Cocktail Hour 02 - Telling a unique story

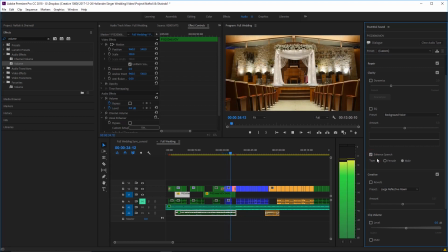62:30 Makes it a little more front and center. So.
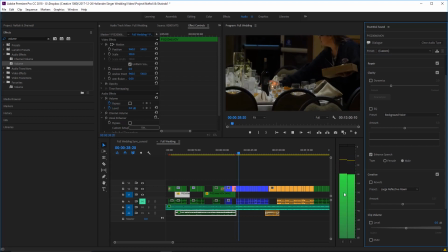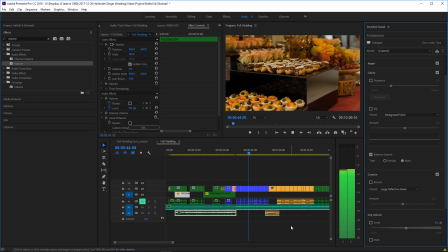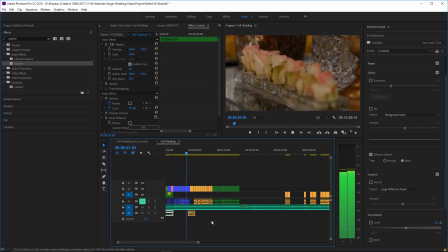62:45 These things with audio are usually things I do all the way at the end. So we're going to focus more on this a little later on.
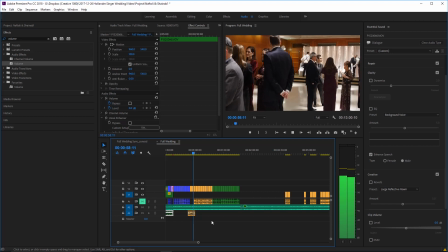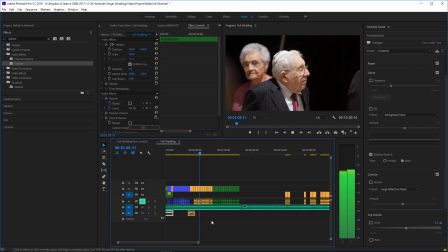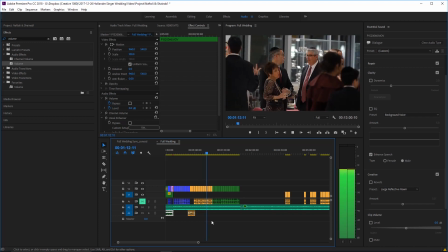63:06 And again, that little bit of crowd ambient audio sort of lets you know that this was real.
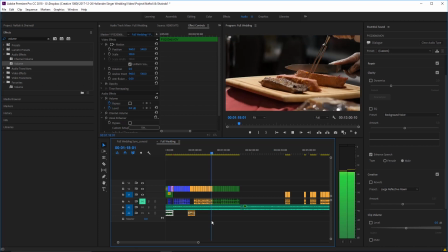63:14 We don't want to completely cover up the fact it's not a music video.
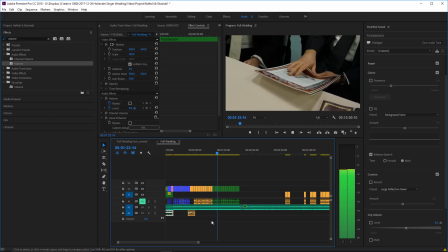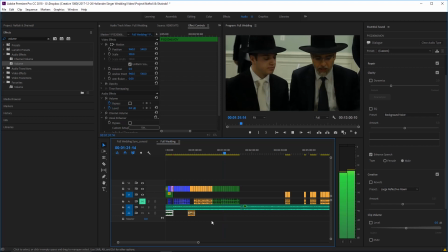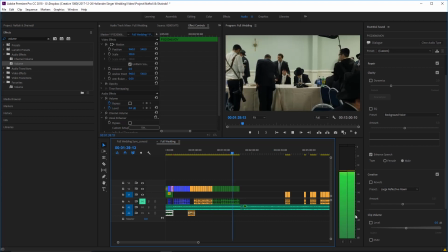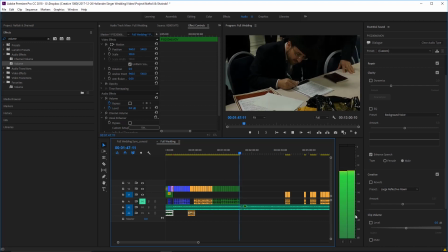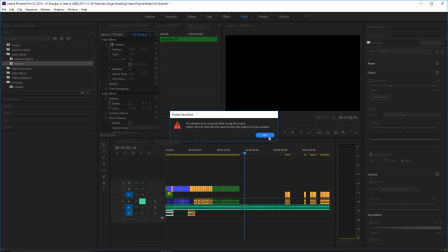63:49 Sounds good to me. I'm going to fix that issue. The next shot, save our work, and the very next shot is going to be
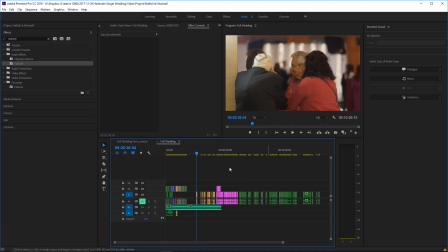64:03 the bride making her entrance. So it's this section of shots over here.
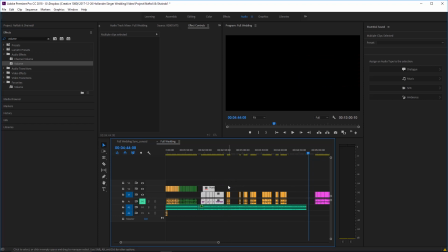64:14 I don't quite know yet what order these are all going to go in. Right. These other orange shots here of crowd talking to each other, they're mostly on the lady's side, and it's irrelevant that when I actually took those, is the beauty of nonlinear editing.
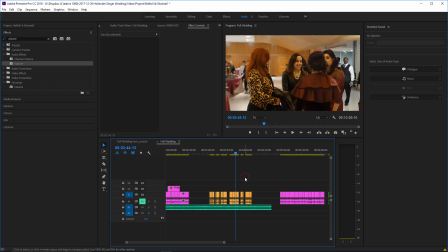64:33 I make fun of editors who just edit linear edits in the 21st century.
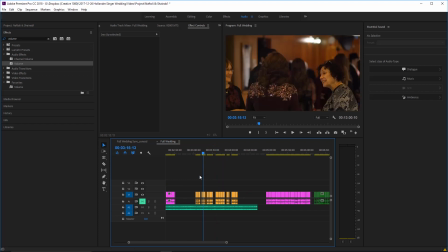64:40 I mean, just because I shot this before the bride actually came in, doesn't mean it has to go there in the final edit.
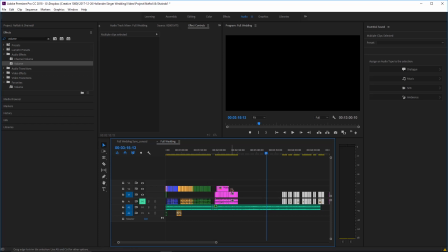64:46 So, now when I'm telling over the story is where I want the bride to come in.
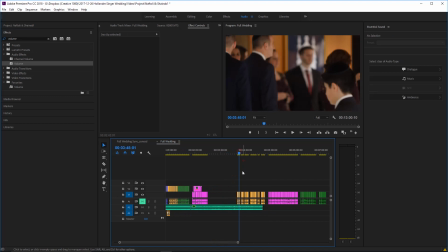64:52 And these clips here,
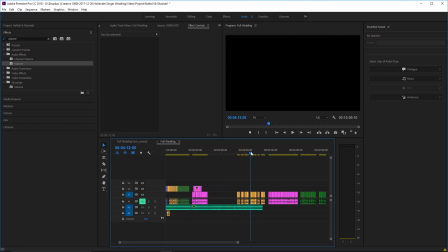64:54 they make sense after the bride's in there already, with the exception of a clip,
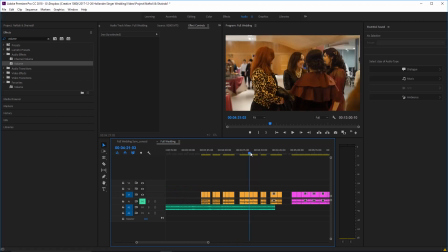65:01 this one I'm going to let go, but the only exception would be a clip where you clearly see the bride's chair empty,
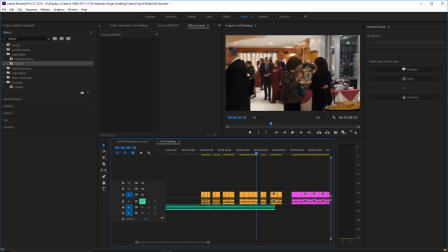65:08 which you don't see it here. Nobody's going to pick up on the fact that the bride's actually not sitting there.
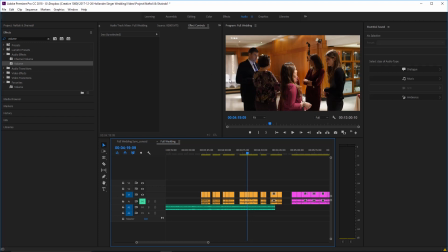65:17 The only one is this one shot where you see the empty chairs over there, and to fix that I'm just going to zoom it in just enough that you don't see the chairs, and that's it.
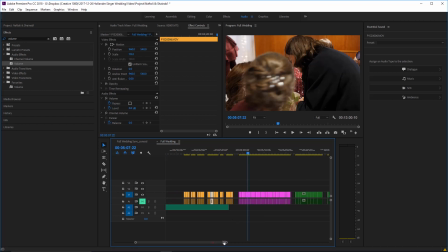65:32 Nobody's gonna notice that. So there are certain things that work when we're telling over a story. We have the beauty with these programs, Adobe and
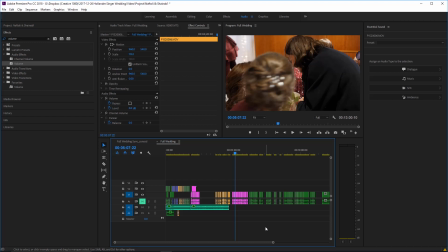65:47 Final Cut and Vegas, any of them, to just decide how we want to tell the story. We are the storytellers. We can create something that's going to be interesting and entertaining to watch. It doesn't necessarily have to be in order. It has to make sense, but it doesn't have to be in the order that it was actually shot.
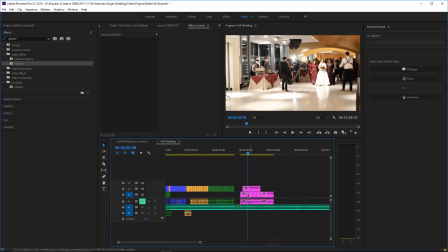66:08 So
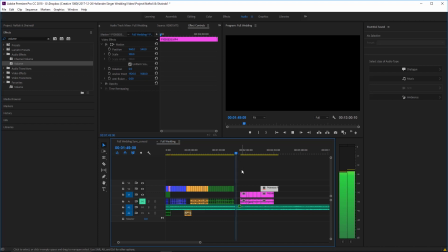we're going to actually start with that opening of the door.
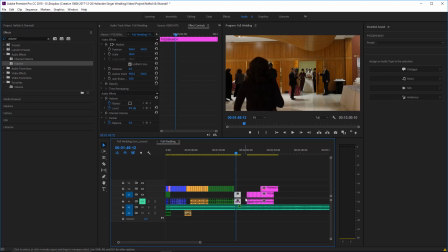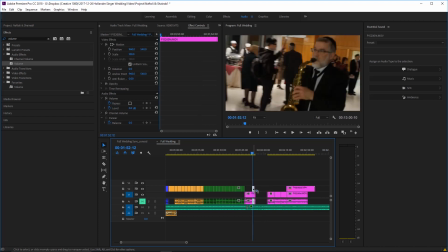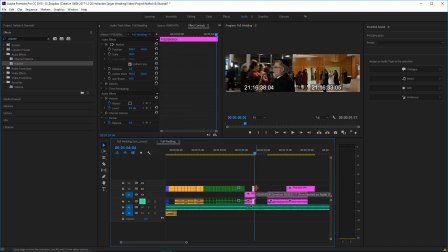66:38 And then we'll go to him.